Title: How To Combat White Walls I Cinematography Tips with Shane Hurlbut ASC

I'm going to make myself some hot chocolate. This is one of my favorite diffusions. The lens is the soul of your story.
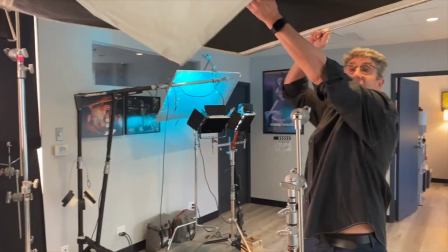[0:07]
It creates this beautiful scallop. Can you stand over your camera?
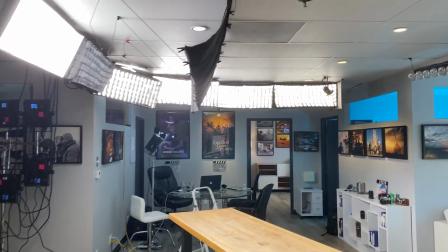[0:15]
All right, many times you're asked to do interviews in spaces with pretty much white walls and drop ceilings.
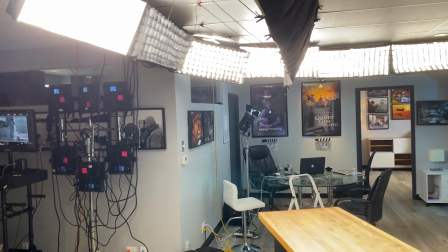[0:24]
Well, the cool thing with these DP Lumis
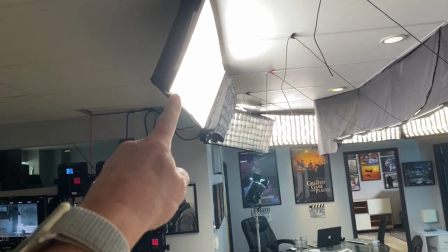[0:30]
is the output on these things are absolutely incredible. Super bright.
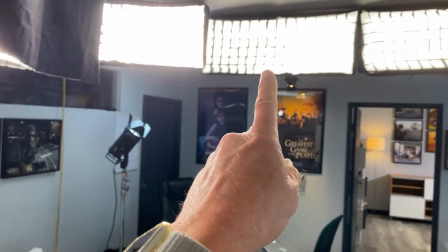[0:36]
Compared to a Light Matte 3, it's five times the output.
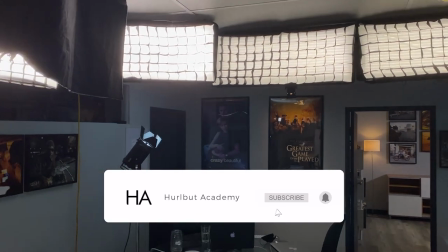[0:43]
Five times. And the reason I need all this punch to
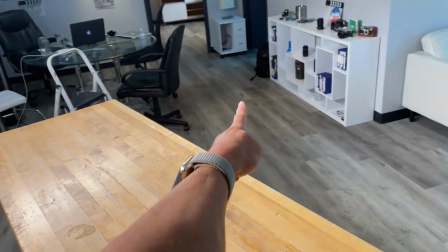[0:50]
be able to light my subject that's going to be standing right here is look at what I'm dealing with.
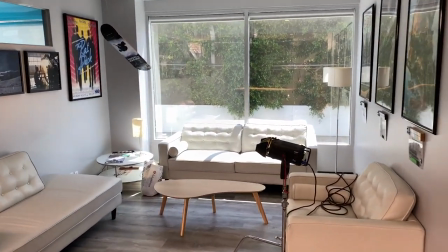[0:55]
I'm dealing with sun blazing in the windows that I cannot control.
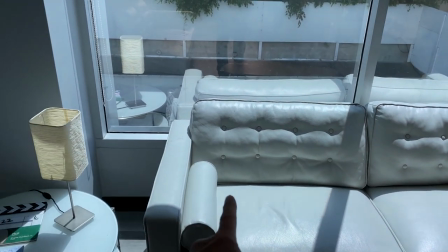[1:01]
I have, the sun's going to blaze off of these white couches
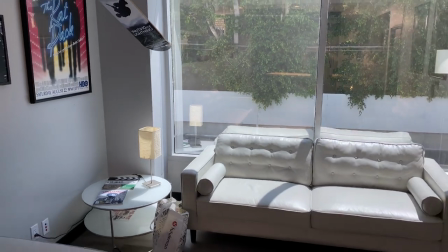[1:07]
and tabletops and is going to look very,
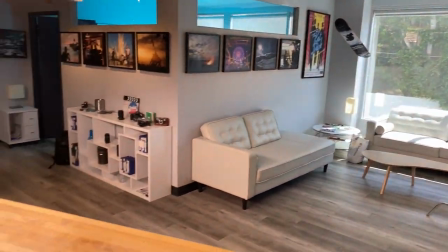[1:12]
very blown out.
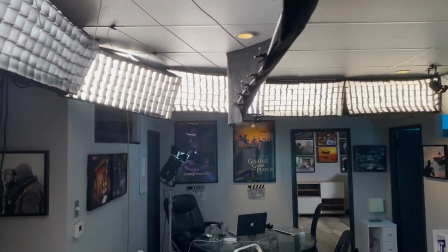[1:15]
So now I'm able to, with this super bright 1x3 light mats,
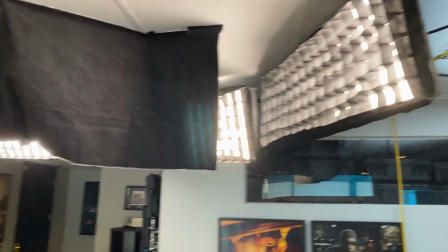[1:23]
I'm able to really bring up the volume and control it.
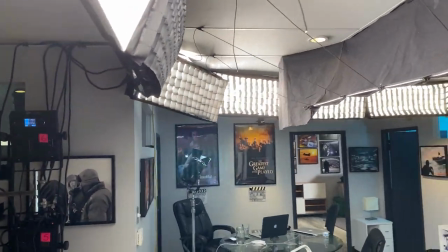[1:28]
So you can see that I have these egg crates on and I'm controlling it so it's not flying all over the place.
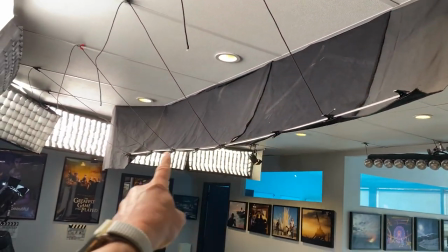[1:37]
I've taken this topper that goes across here and that's so it takes out the
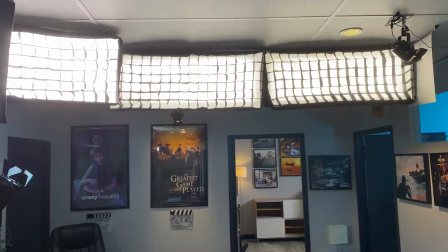[1:43]
reflections in the glass in the background and let's get granular with this now
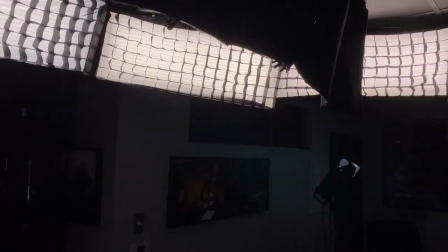[1:50]
what we're talking about is having enough stop coming out of these to
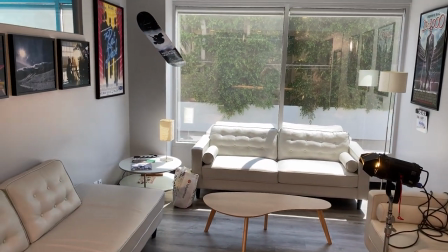[1:56]
counteract the ability of all this hot Sun coming through these windows so
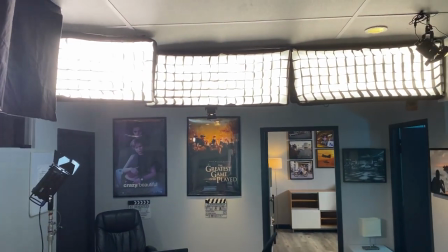[2:02]
So I got to crank these up. Now, one thing that I talk about is making sure that you have a beautiful wraparound of light and that it's also, if I'm coming in for a closeup, I always rip the egg crate off. Well, that's if the light is positioned in a way that you don't see the whole source.
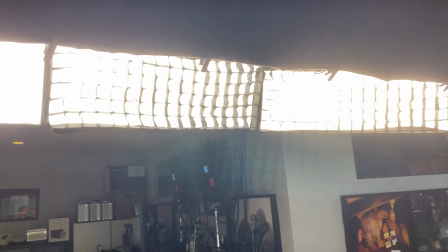[2:27]
From this perspective, I'm literally seeing the whole source.
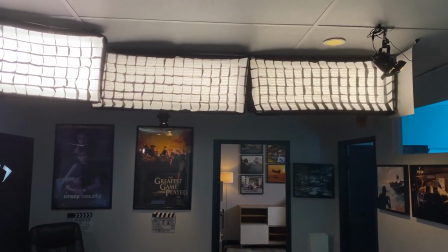[2:32]
So the full front is aiming at me.
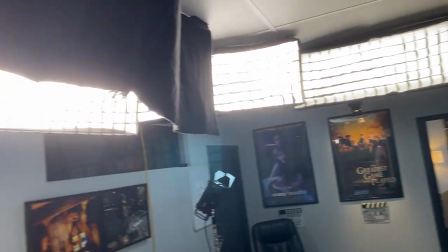[2:35]
It's keeping it off all the walls, but it's aiming at me so I see the full source, which is going to be the softest quality of light.
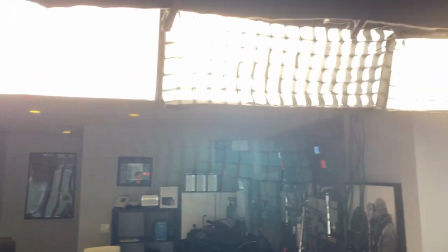[2:43]
And you can see that it is a line. There is no gaps in between these lights.
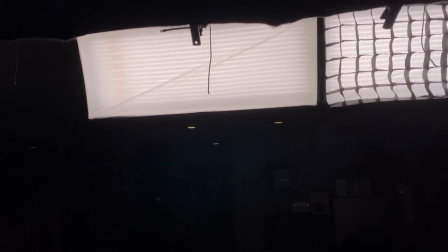[2:49]
That's going to make it an incredibly soft, super wrap. The source doesn't necessarily have to be big and tall.
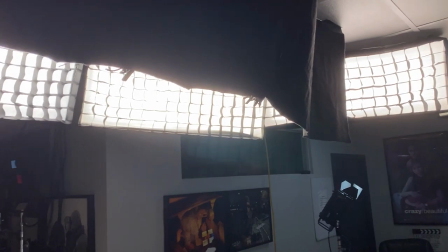[2:57]
It just has to be very long and that's what creates the wrap. Now let's get granular with the stop.
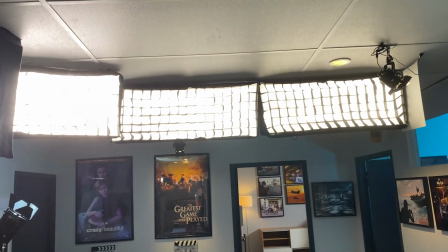[3:05]
Out of these things and I have them some of them are only at 50 percent you can see those two over there we'll call those
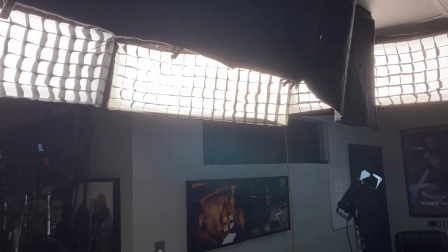[3:12]
six and five and then it's 80 percent then it's a hundred percent a hundred percent and 70 percent.
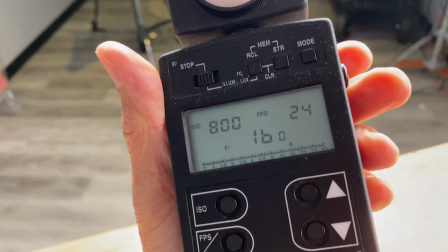[3:19]
These I'm getting a 16 out of this at 800 ISO.
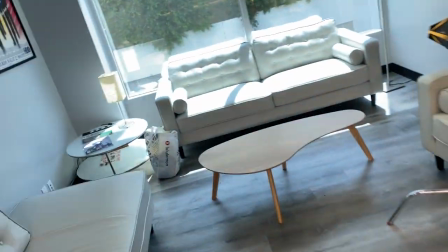[3:26]
Now what's our sun coming in now.
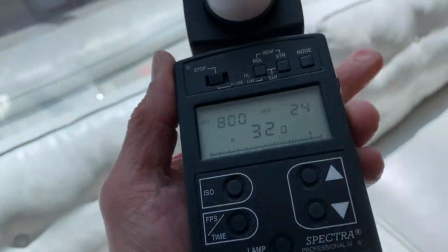[3:31]
Our sun's coming in at a 32. So right now, that means that the sun is only two stops over, which the camera can handle that no problem.
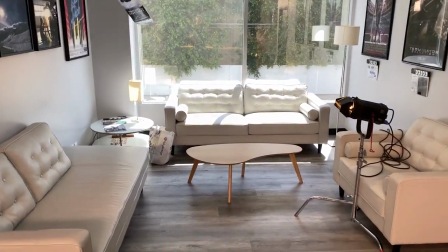[3:43]
But with the white couch, that's actually four and a half over.
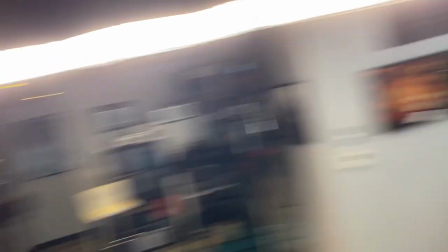[3:49]
So that's why I have to be able to bring all this light in to be able to to concentrate it on the talent, being me,
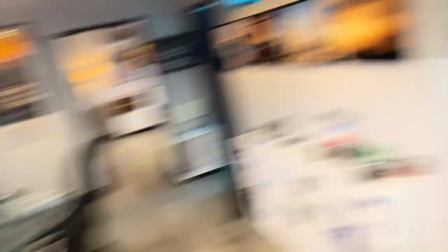[3:58]
and then the ability to not have this stuff go clip,
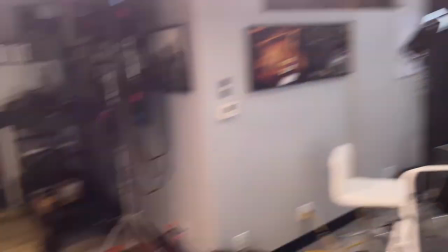[4:04]
you know, to have it clip in the background. Now let's talk about CRI.